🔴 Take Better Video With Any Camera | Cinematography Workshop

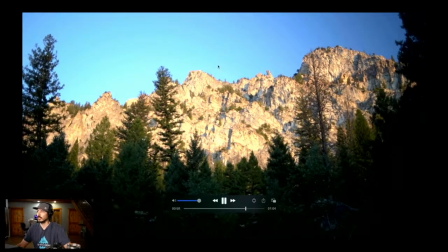989s
Here it is where far away is in the foreground and I come through blurry.
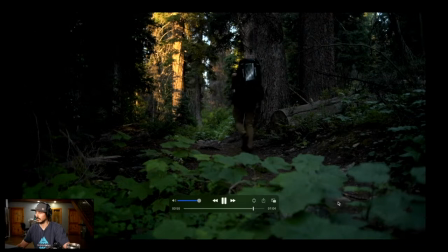994s
Here it is where just this in the bottom right hand is a little blurry and this is a little blurry and I'm walking through this bokeh window.
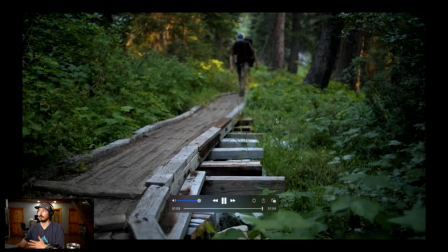1001s
Here I'm out of focus. So you can see just how changing it up gives it kind of this mystical kind of cinematic, very beautiful kind of look, especially if you're doing, nature type stuff. Adding bokeh is really important. And I talked about foreground and using foreground in there. A lot of my training comes from not like I went to school and I've done this for so long, but a lot of my training comes from Chad Case, the guy I've worked for all these years, who's been a photographer for 30 years. And a lot of these techniques he taught me, the foreground and how to lead your eye through a frame and stuff. So a lot of these cinematography techniques you can translate right over into photography. So let's talk about a move that you can do with your camera called rack focus. So I think that if you're just starting out and you have kind of a camera without any stabilization, if you're not using a gimbal, you don't need a tripod. You can hold your camera. Holding your camera is movement. Handheld is movement. We'll get into that in a second. But really turning your autofocus off and playing with leading the eye with your depth of field is a really easy way if you don't have any tools to do it. I'm going to show you a clip here that Brett Johnson did. This is not mine, but it's really good. He incorporates leading the eye through a frame. He incorporates foreground to kind of help me tell this story at Boulder Lake.
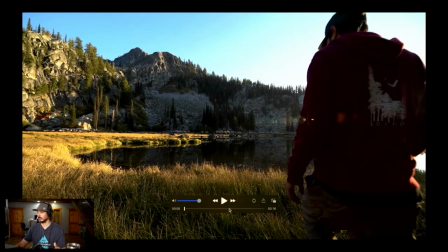1105s
Or this is Louis Lake, sorry. Not like you care. Okay, so this is me just kind of walking out.
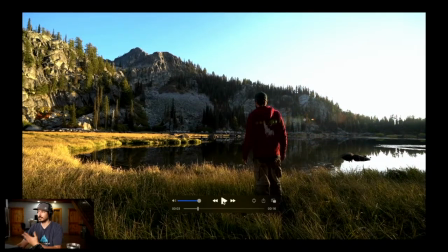1112s
This is a pretty good shot here, and this is kind of a wide shot, and it's good. You got to mix up your shots. So we're establishing always when you shoot, if you're putting a video together, remember wide, medium, tight, right?
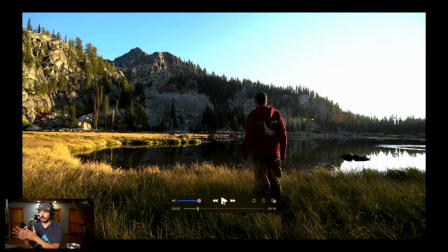1126s
You want wide shots, you want medium shots, you want tight shots, and then you incorporate them through the video to give you some balance. So here we go, wide. I look, I'm over here, and then Brett gets this really cool shot, slow motion,
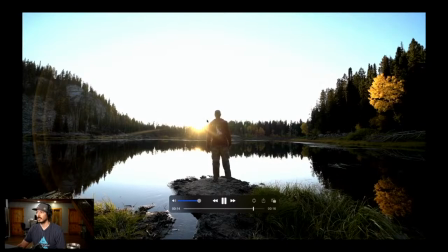1141s
foreground, where he racks focus to the leaves in front of me. And I mean, just look at how cinematic he made that look.
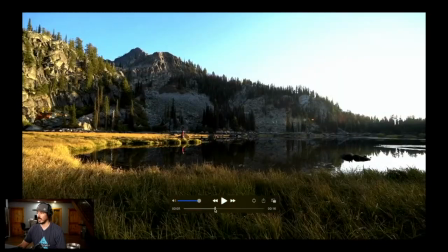1149s
All he is doing with this shot, all he is doing is this. He is holding his camera. This is his focus ring, and he's just this. That's it. That's it.
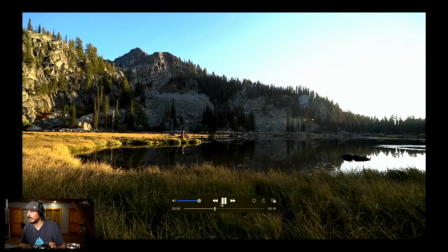1162s
And he gets this really epic cinematic shot that adds to the wide shot that I've gotten,
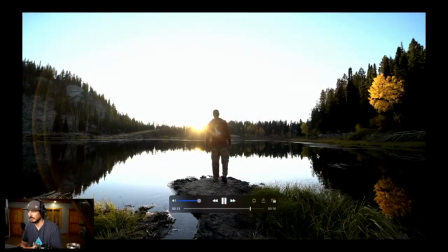1171s
and we're able to put together this short little scene that works great in a video, a nice cinematic scene, right? How to use rack focus in your video. Let's show another one. This one is with the zoom feature. So remember I said you can zoom in, and we're about to transition into force perspective. This is kind of how you force the perspective, right? Because when you zoom in with your lens, it kind of sucks up everything. I'll get into it in a second. Let's show you how it looks a little bit different versus Alice talks away, which is a prime lens, where you use the zoom feature to get the depth of field that we're going to talk about. This is at Lava Butte here,
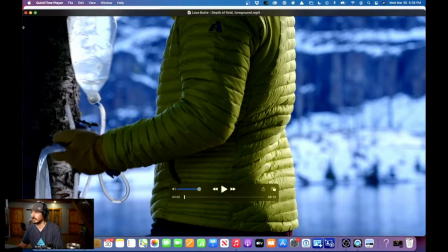1223s
and you can just see a little bit of the difference. Just a nice little scene.
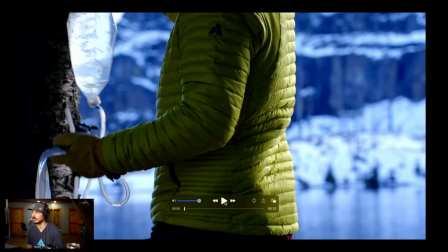1230s
I am zoomed in. Here's how you could tell that I'm zoomed in and I'm not sitting on a wide prime lens.